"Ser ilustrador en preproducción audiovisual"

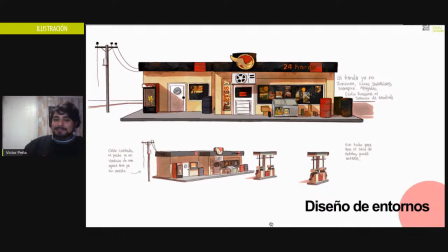Entonces tuve que diseñar todo de nuevo sin techo. Hay muchos detalles que a uno se les va. Y lo vuelvo a recalcar, por eso es importante la preproducción, porque si yo se me hubiera pasado ese detalle y yo hubiera estado en producción haciendo, modelando este... Todo esto hubiera gastado mucho tiempo modelando el techo y después me hubiera dado cuenta de que, claro,
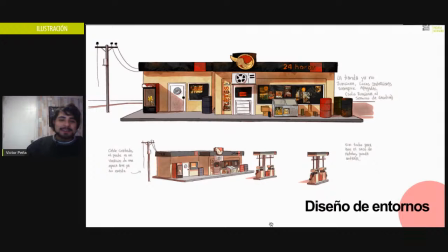no cabe el personaje y hubiéramos tenido que borrar alguna escena o hacer todo de nuevo y se pierde mucho,
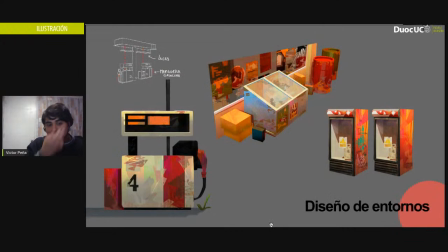mucho tiempo. Aquí está la estética de esta bomba de bencina que está como medio abandonada. Entonces, como está abandonada, claro, yo le puse como unas texturas como de tierra, de óxido.
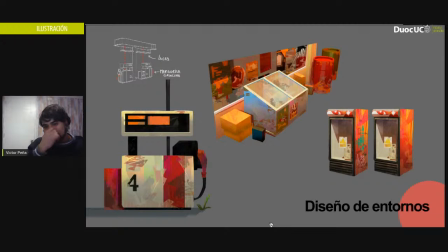También hay algunos grafitis por ahí. Hice por ejemplo esa vitrina, hay una versión que tiene graffiti y hay una versión que no tiene graffiti, entonces ahí el director ve cuál es la que le gusta más, si no le gusta ninguna,
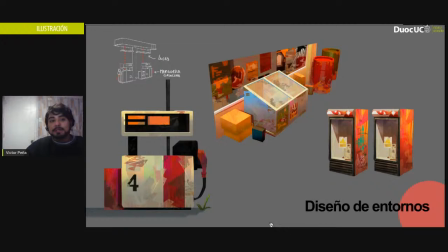eso también es válido. Hay un pequeño sketch en la esquina que dice cómo funciona, que ahí está, ahí, donde está la manguera de gasolina, porque son todas las cosas, todo se tiene que definir, todo, porque en la producción uno va a animar. Entonces, si hay cosas que no están definidas, va a ser un problema, ¿vale?
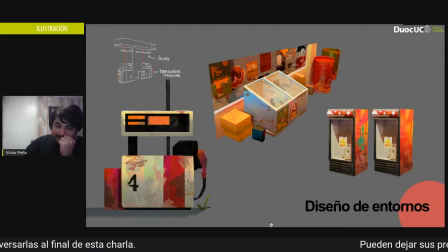Si yo, por ejemplo, no defino dónde está la manguera de gasolina, y después los animadores lo van a poner en cualquier parte, ¿vale? Y va a ser un problema, los animadores van a decir, ¿dónde pongo esto? Y no va a haber una respuesta. Entonces, claro,
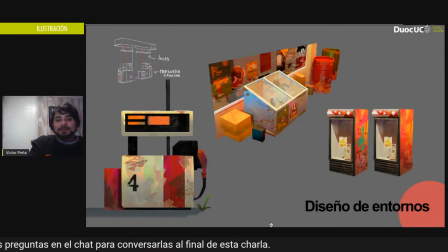son detalles muy pequeñitos, pero que son importantes.
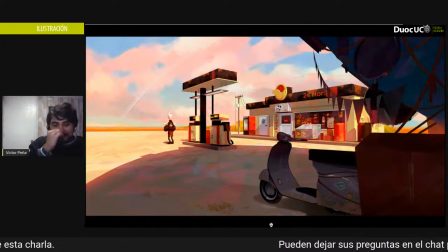Y bueno, y esta es la pintura que hice como... metiendo todo,
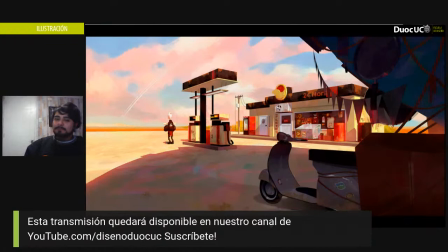y al igual que las pinturas que había hecho para el set de televisión, esto ayuda un poco a ver cómo se vería en 3D, ¿vale? Por ejemplo, está ahí la máquina expendedora, están las mangueritas conectadas al techo,
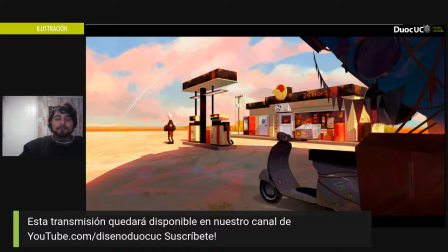y en primer plano tenemos la moto con la bolsa gigante, y claro, la bolsa era tan grande que no la podía poner en la ilustración, así que simulé su grandiosidad con la sombra que proyectaba. Así que con la sombra podemos ver que, claro, es gigante, es inmensa. Y no hubiera cabido si se hubiera techo.
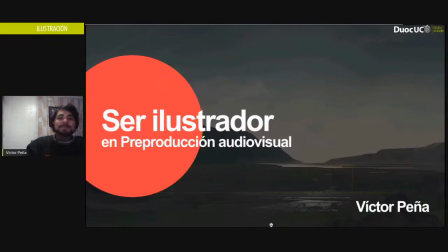Bueno, como resumen, creo que quedó claro, al menos eso es lo que creo yo, que la preproducción es súper importante para que después no existan problemas, se define inmediatamente la estética de una serie en la preproducción.
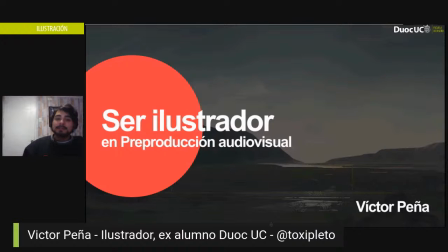Es una buena planificación para el futuro de una serie. Si una serie, película, videojuego, lo que sea, tiene una muy buena preproducción, probablemente tenga una buena producción y una buena postproducción.
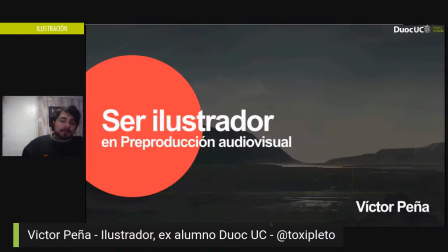Y claro, nosotros los ilustradores no somos animadores, tampoco sabemos 3D, pero sabemos dibujar. Y eso es suficiente para empezar a ¿cómo se dice? A generar...
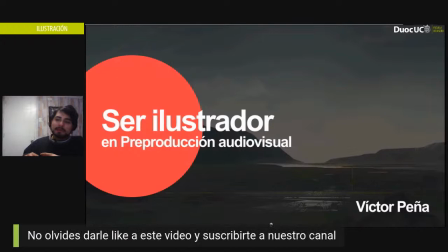A materializar las ideas que el director quiere, para empezar a ver un poco más real un proyecto. Uno puede pensar, por ejemplo, un personaje, pero es muy distinto pensar en un personaje que verlo dibujado.
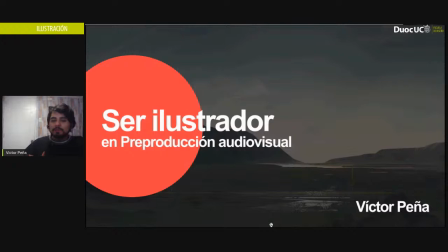Así que es un trabajo bastante entretenido y es un poco difícil igual. Uno tiene que tener un poco de paciencia.
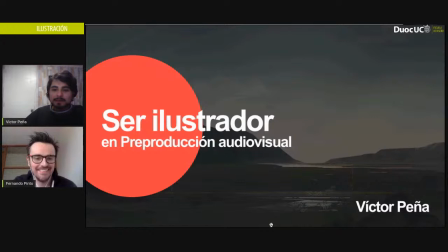Así que eso, creo que ahora va a haber como un espacio de preguntas. Sí, sí. Muchas gracias, Víctor. Está genial la pega, ¿no? O sea, gracias. Yo me acuerdo de tus trabajos cuando estaba en el Duoc y, o sea, ya eran buenos y estos son como increíbles, así que bacán. La gente está tirando hartos halagos por el chat, así que bacán. Sí, pueden ir tirando sus preguntas en el chat por mientras vamos a conversar un poquito con Víctor.